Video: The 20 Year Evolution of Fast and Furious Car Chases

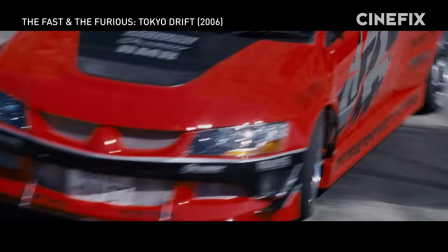12:20 He's actually known as Drift King, thanks to his use of drifting in non-drifting racing events, and is one of the major forces that popularized drifting in the first place.
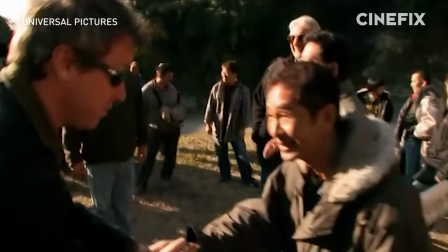12:28 These scenes of Sean clumsily drifting up the mountain, that was actually Tsuchiya.
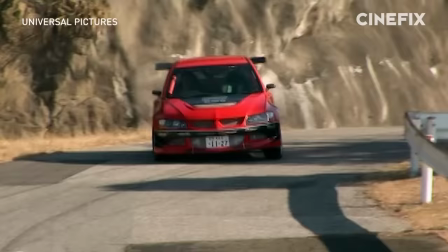12:35 If you have a lot of skill, you can perform high speed drifting. It's extremely difficult to mimic driving poorly.
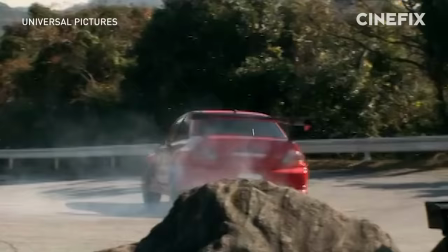12:42 So there were a couple of times when he actually got scolded. It doesn't look bad enough.
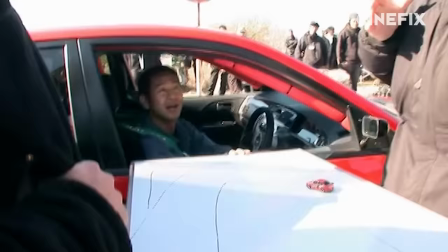12:47 Tsuchiya planned out the stunts with Terry Leonard, the second unit director, who went out of his way to emphasize how bad the driving needed to be.
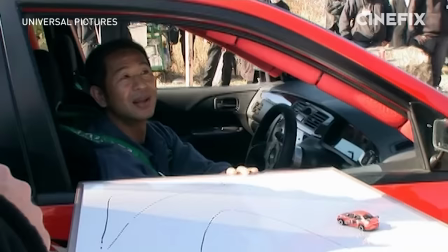12:54 Make it look as stupid as possible, completely messed up, makes no sense at all.
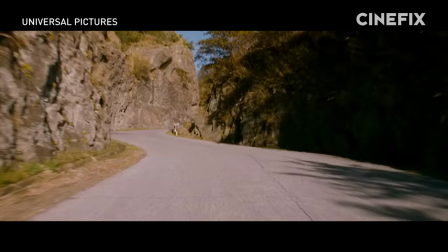12:59 But that's what we're trying to accomplish, very, very sloppy. But when it worked.
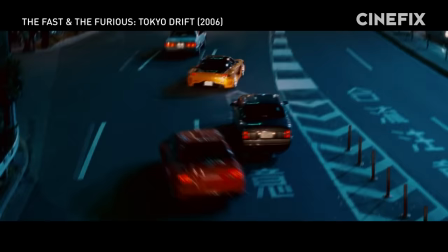13:08 The mountain ascent was a tricky scene to shoot because of the potentially dangerous driving conditions.
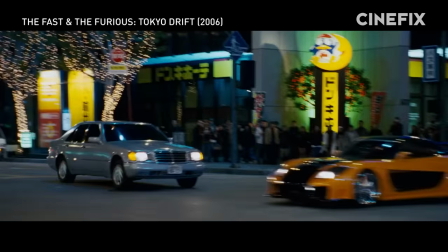13:12 But it was the final chase through Tokyo that proved to be the most complex.
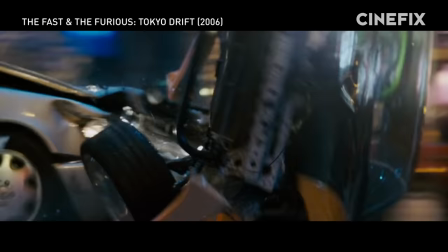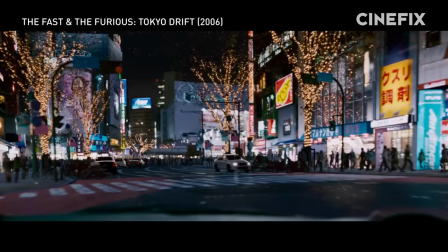13:24 The Tokyo Chase is pivotal, and this is the centerpiece of our movie. The one thing you notice when you're in Tokyo, especially Shibuya Square, there's thousands of people crossing.
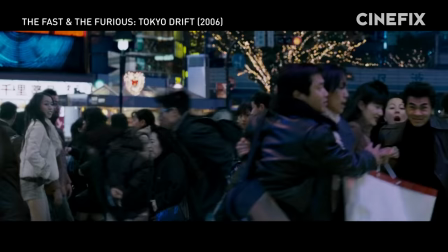13:34 I felt like this was important to show our characters trying to avoid what's naturally organically there.
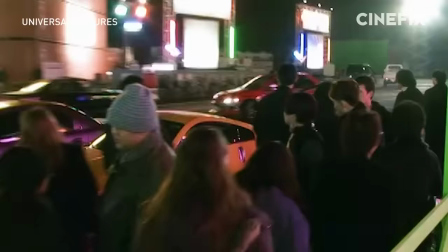13:41 We didn't shoot this in Tokyo, obviously, because it was impossible, but I really felt like it was important to have this go through Shibuya,
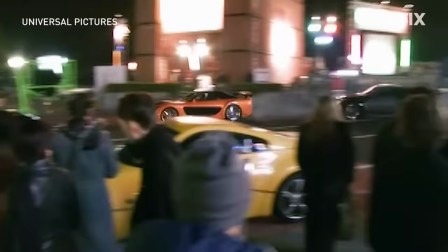13:48 So we ended up creating a set on a parking lot in the Burbank.
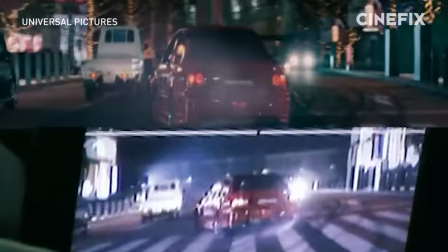13:52 Creating the film's fake Shibuya Square took a ton of shipping crates and lights, which would be replaced in post with a CGI city.
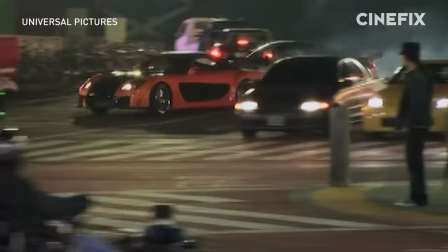14:00 To get his crowded Shibuya Square, Justin Lin couldn't avoid using CGI, but he was comfortable with it because he understood what absolutely could not be faked.
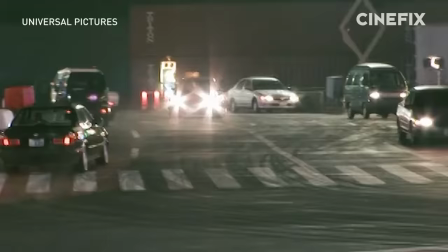14:09 I wanted to make sure that the car moves are all real, so that the only CG work is the buildings, the way the car, the smoke's coming off the car.
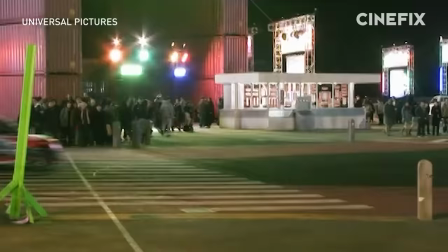14:17 I wanted all that to be real, as real as possible.
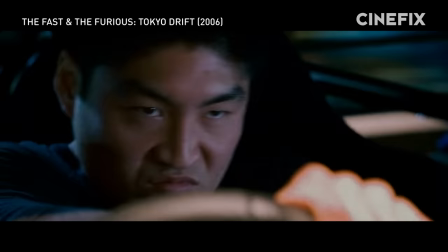14:20 Finding the balance of what could be cheated with CGI and what absolutely positively needed to
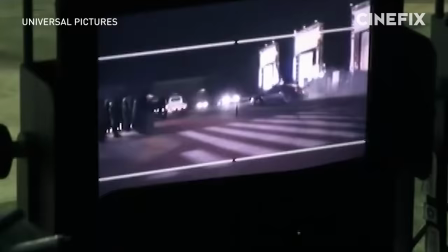14:26 be photographed is something that Justin Lin continued to experiment with in all his Fast and Furious movies.
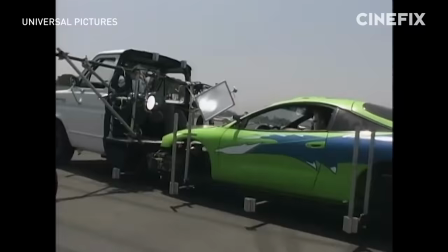14:31 And when a stunt needed to be done in real life, he was also figuring out new ways to photograph those as well.
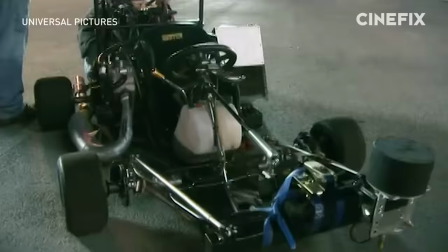14:37 The first Fast and Furious film gave birth to the McRig. For Tokyo Drift, Justin Lin employed this go-kart to get some eye level shots of the action.
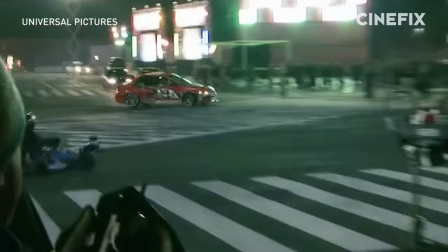14:45 And it looks like his IRL Likitu was the platform he used to help get one of Lin's favorite shots of the film.
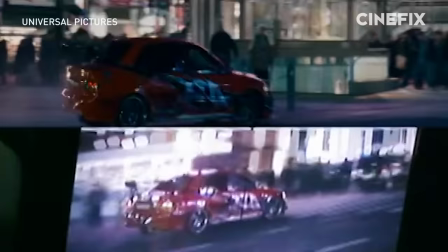14:50 One of my favorite shots was when we went through Shibuya Square, it was all one shot. Like you could actually go 360 around, and it was very difficult.
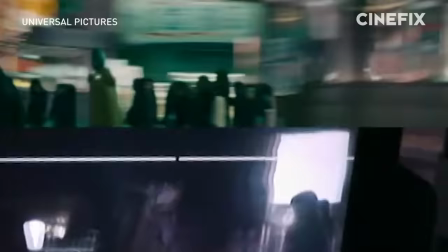14:57 I wanted you to get a sense of the car as it's drifting through the square, and I wanted to go through people.
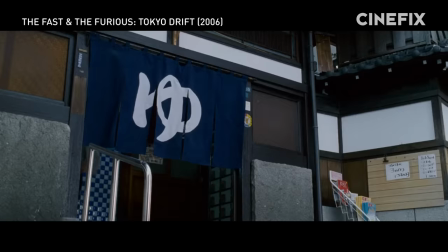15:02 Unfortunately, Tokyo Drift disappointed at the box office.
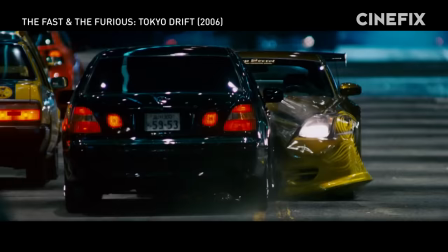15:05 It was the lowest performing movie of the franchise, bringing in only $159 million on an $85 million budget.
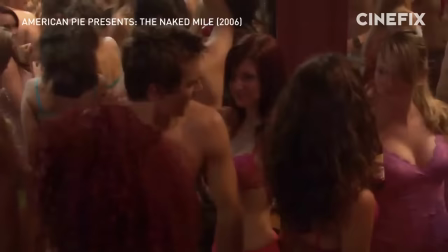15:14 Franchise was at a crossroads.
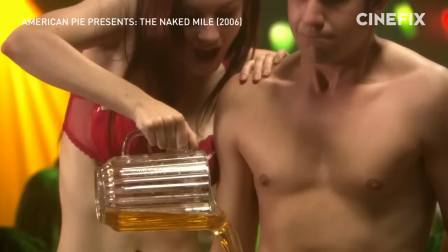15:16 Go the American Pie route and keep producing lower and lower budgeted direct to DVD sequels or plunk down another 85 million,
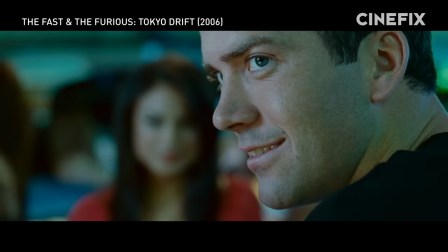15:23 woo back the original cast, and try their hand at a rebootquel.
All right, let's race.
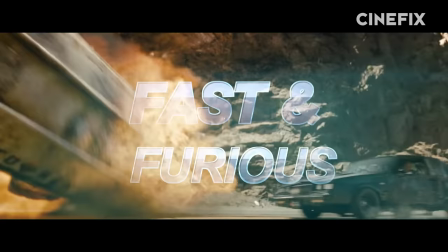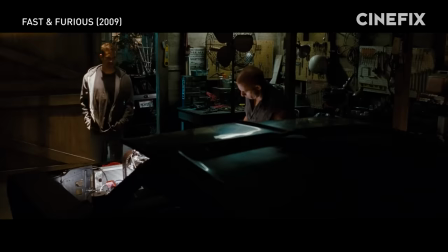15:34 Fast and Furious may be the most textbook example of a rebootquel, and that's not a bad thing.
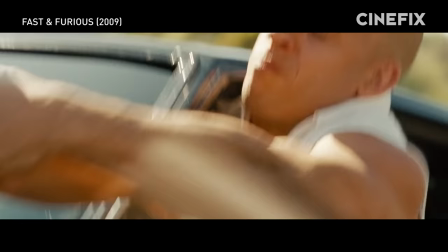15:41 It brought back the original cast, and most importantly,
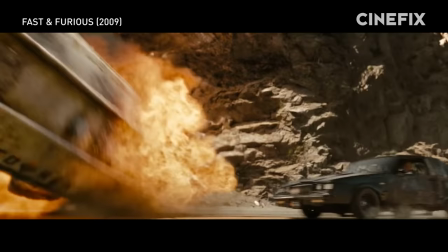15:43 it got to flex its bigger budget by remaking the first chase from the first movie at a scale that the original never could have afforded. It's kind of an homage to the first film. The first film opens up with them in the little stealth cars and taking on an 18-wheeler.
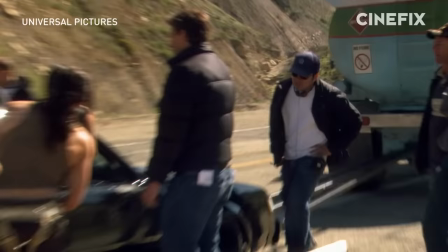16:03 How do you do that bigger? Well, you attach five other trailers to it and fill it with gasoline. Of course.
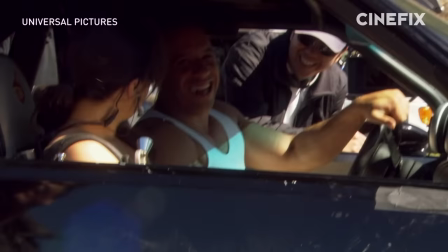16:09 That whole segment really is an introduction or reintroduction of Dom and Letty.
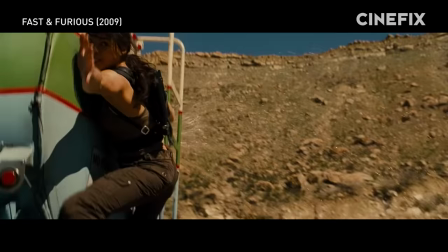16:15 And Michelle Rodriguez really stepped up for this scene. She did most of her own stunts. She is definitely an athlete.
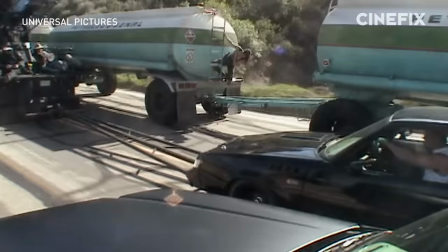16:21 She wants to go for it. We had her hanging off the back of that semi going 40 miles an hour and she was fine with it.
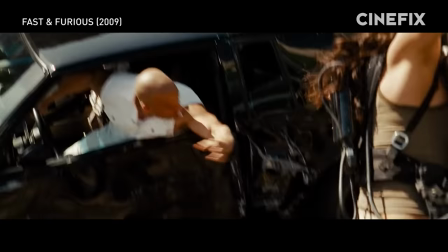16:27 She was like, just give me more.
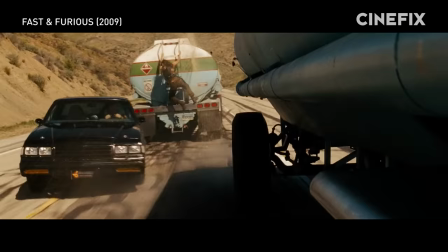16:29 Letty was definitely earning her paycheck hopping around this big rig land train,
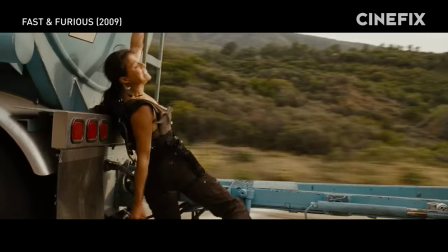16:33 detaching these tankers of gasoline, all while the truck driver was trying to flick her off like a fly.
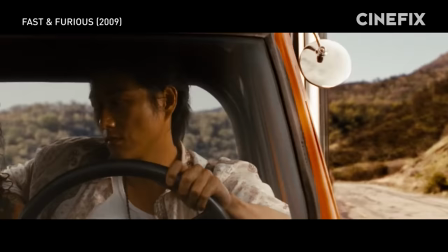16:38 But, she wasn't the only one in this chase pulling off some incredible stunts. The drivers of one of the two trucks did something many of the crew weren't sure was possible.
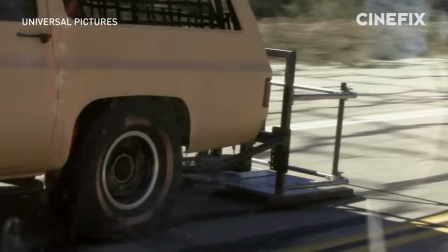16:46 The car had to do a 180 in one continuous flowing motion, you can carry on in reverse, and originally we were talking about doing it in multiple takes.
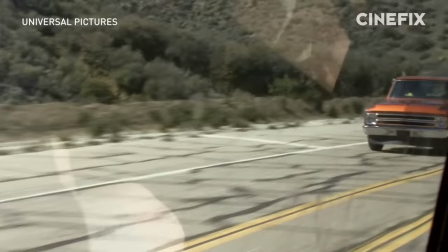16:54 Well, the first time that the stunt guy jumped in, it did it flawlessly, just spun around, clicked it in reverse, and away it went, 30, 40 miles an hour.
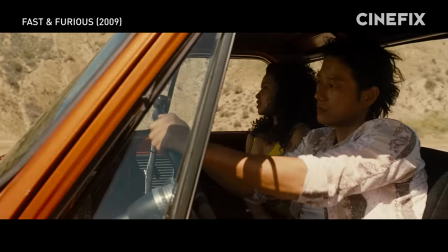17:00 That's as good as you're probably gonna get. That may sound like luck, especially since they did it on the first take.
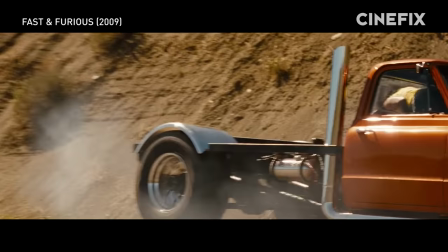17:06 But nailing that 180 in a single shot was really important to director Justin Lin,
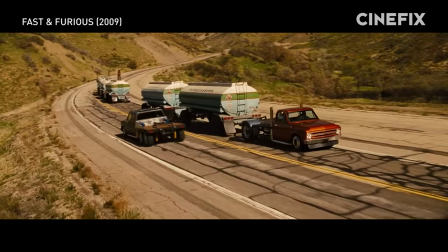17:11 so much so that he plunked down serious money to make sure he had a truck that was capable of doing it.
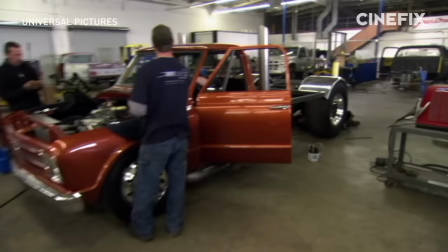17:16 We actually had to spend a lot of money building this truck. This is something that we've designed and we built just for this movie.
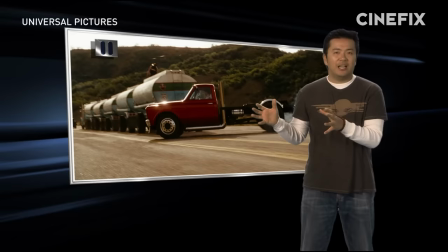17:23 It was very costly, but it was worth it. And it was good to see it in the sequence where I didn't have to edit.
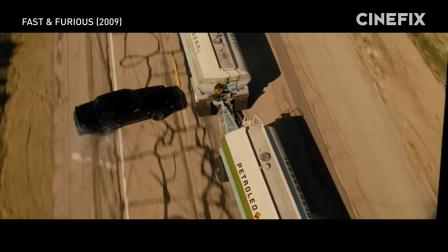17:29 I literally just left the camera going. It wouldn't be a Fast and Furious chase if the best driving stunt was a truck doing a 180.
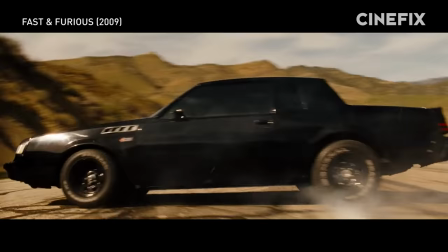17:35 Shots like Dom dislodging tankers, Letty's leap of faith, and Dom getting rear-ended by the truck were all exhilarating as well.
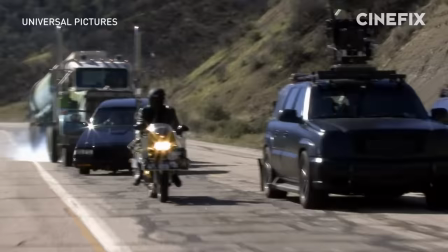17:42 A big part of what made those stunts so impactful was the way they were photographed.
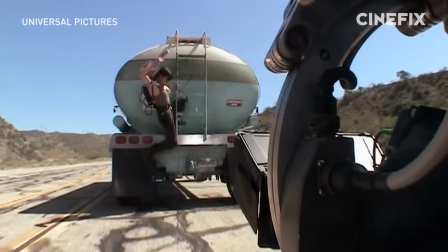17:46 The franchise has been a constant innovator in how its filmmakers photographed their action, and the fourth entry continued this legacy.
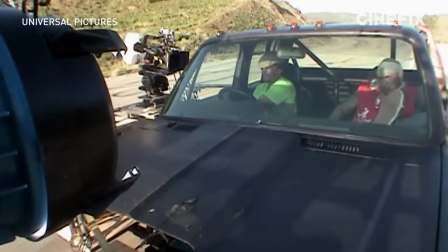17:53 Yes, the film still relied on its old methods. The McRig was used to shoot the interiors of Tego and Rico's 180 two-truck spin.
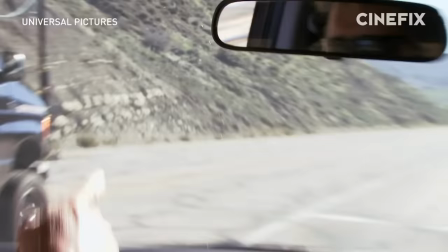18:02 They also brought in these pursuit vehicles as well, which are basically huge remote-controlled jibs mounted on SUVs.
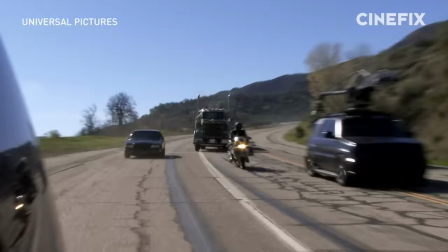18:08 They're extremely good at getting really dynamic shots like this, and have become increasingly common on big-budget chase sets because they're just so versatile.
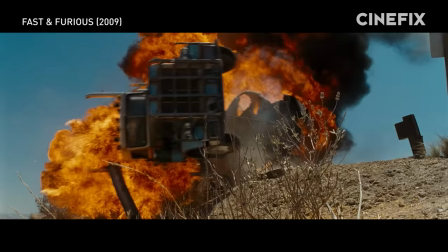18:17 Anyway, they needed all the cameras they could get, plus a helicopter, to shoot what was the biggest explosion yet in a Fast and Furious movie.
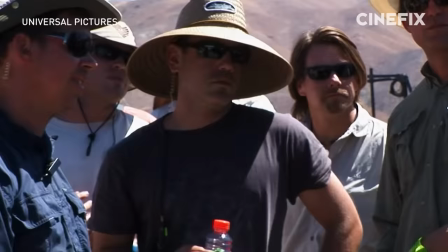18:24 But don't take my word for it. Listen to this man, who was clearly ecstatic to be at work that day, explain all that it went into this one stunt.
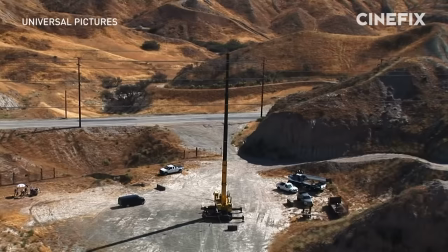18:32 Well, I'm feeling pretty good about this. We've got a whole bunch of gasoline, a whole bunch of debt card in here.
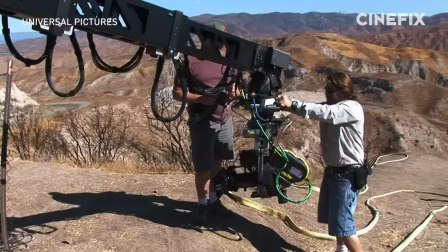18:38 We've got a big old 80 ton crane to pull these over the edge. We've got seven cameras.
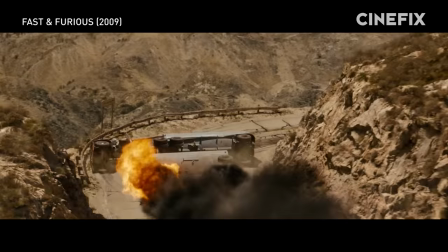18:42 We're good to go. The tanker jumping over Dom was clearly CGI, but its impact into the truck and the other tankers was absolutely real.
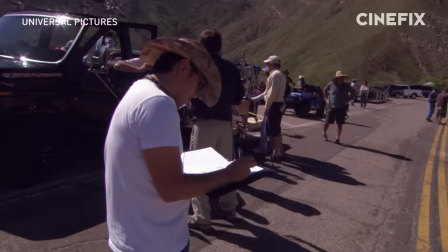18:51 And this moment right here where it quickly cuts from a CGI action to a real stunt is something Lin will increasingly tinker with in his future entries,
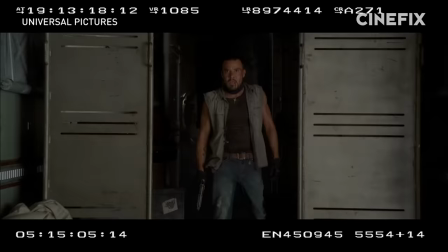18:58 especially in Five's train heist and Seven's building jump,
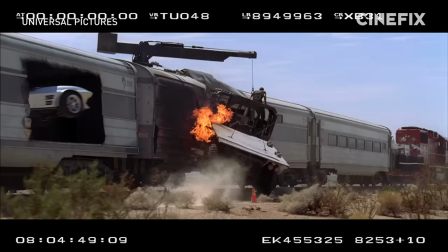19:02 where he learns how to better sell the CGI by incorporating elements of a single stunt that are actually photographed.
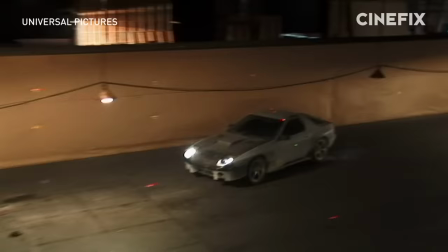19:08 But Lin's biggest test of skill came during the climax.
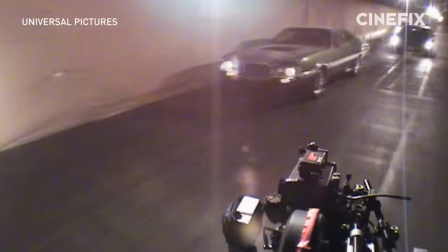19:12 For the finale, I thought it was appropriate to have a tunnel because a lot of what logistically that take place is the smuggling of the drug.
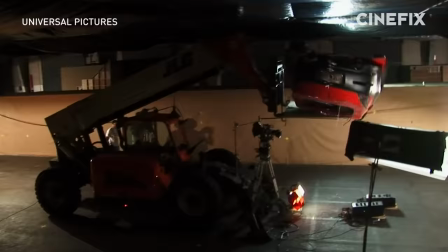19:20 So I thought it'd be appropriate to have a chase through there. And it was the most difficult thing I think I've ever had to do.
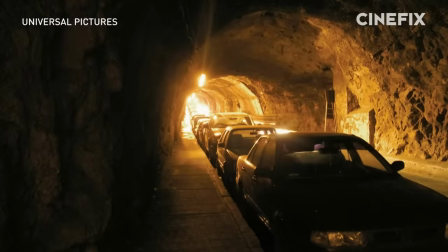19:27 First, they tried to scout real tunnels in Mexico, but that didn't work out. Shooting on location in those tight tunnels would have forced him to make too many compromises creatively.
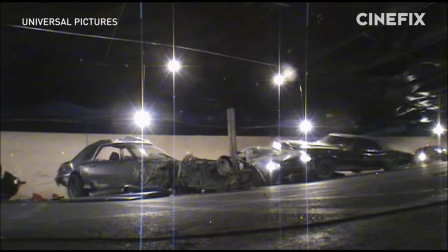19:36 Those tunnels were just too tight to fit both camera and cars in the ways that would have allowed him to get the coverage he wanted.
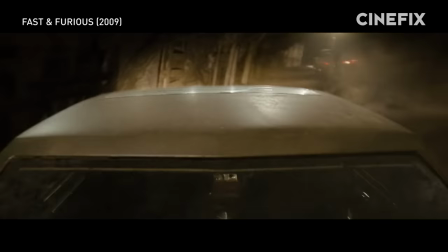19:42 Lin had to make a choice, CGI tunnels or CGI cars. CG was used to enhance environments, but it wasn't used to create cars so that someone that is in the cars,
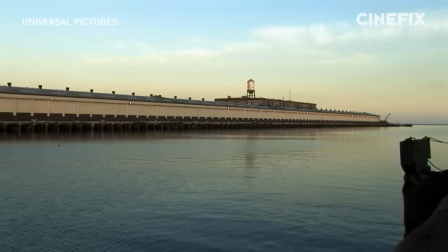19:55 the one thing that they love, which is the tangible car on the street, was taken away from them.
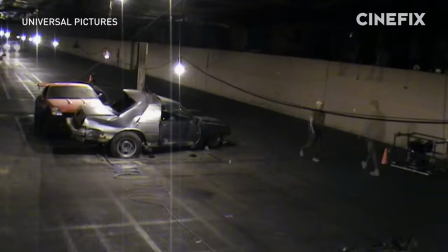20:00 They ended up constructing their own tunnels set in a thousand foot long warehouse.
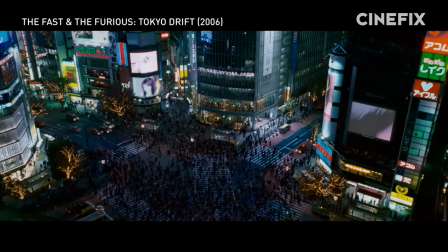20:05 It's real easy to draw comparisons between this tunnel sequence and the Shibuya Square sequence in Tokyo Drift.
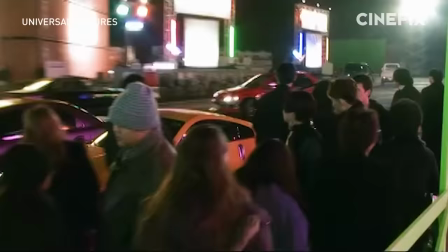20:10 In both instances, Lin chose to fake the surroundings because, like an expert magician, he understands and exploits the limits of human perception.
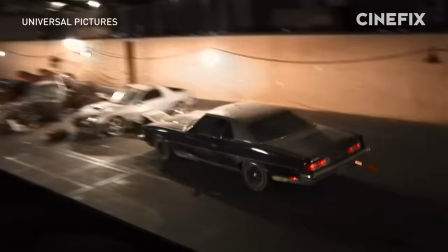20:18 The tunnels may be fake, but as long as Lin continues to create unique car maneuvers and photograph collisions in ways the audience has never seen before,
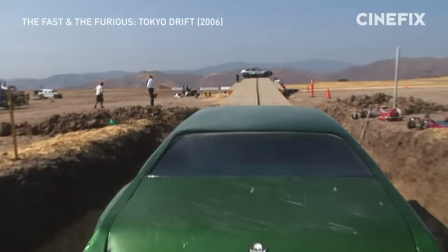20:27 they'll be too busy looking at the mayhem to contemplate the photorealism of the background.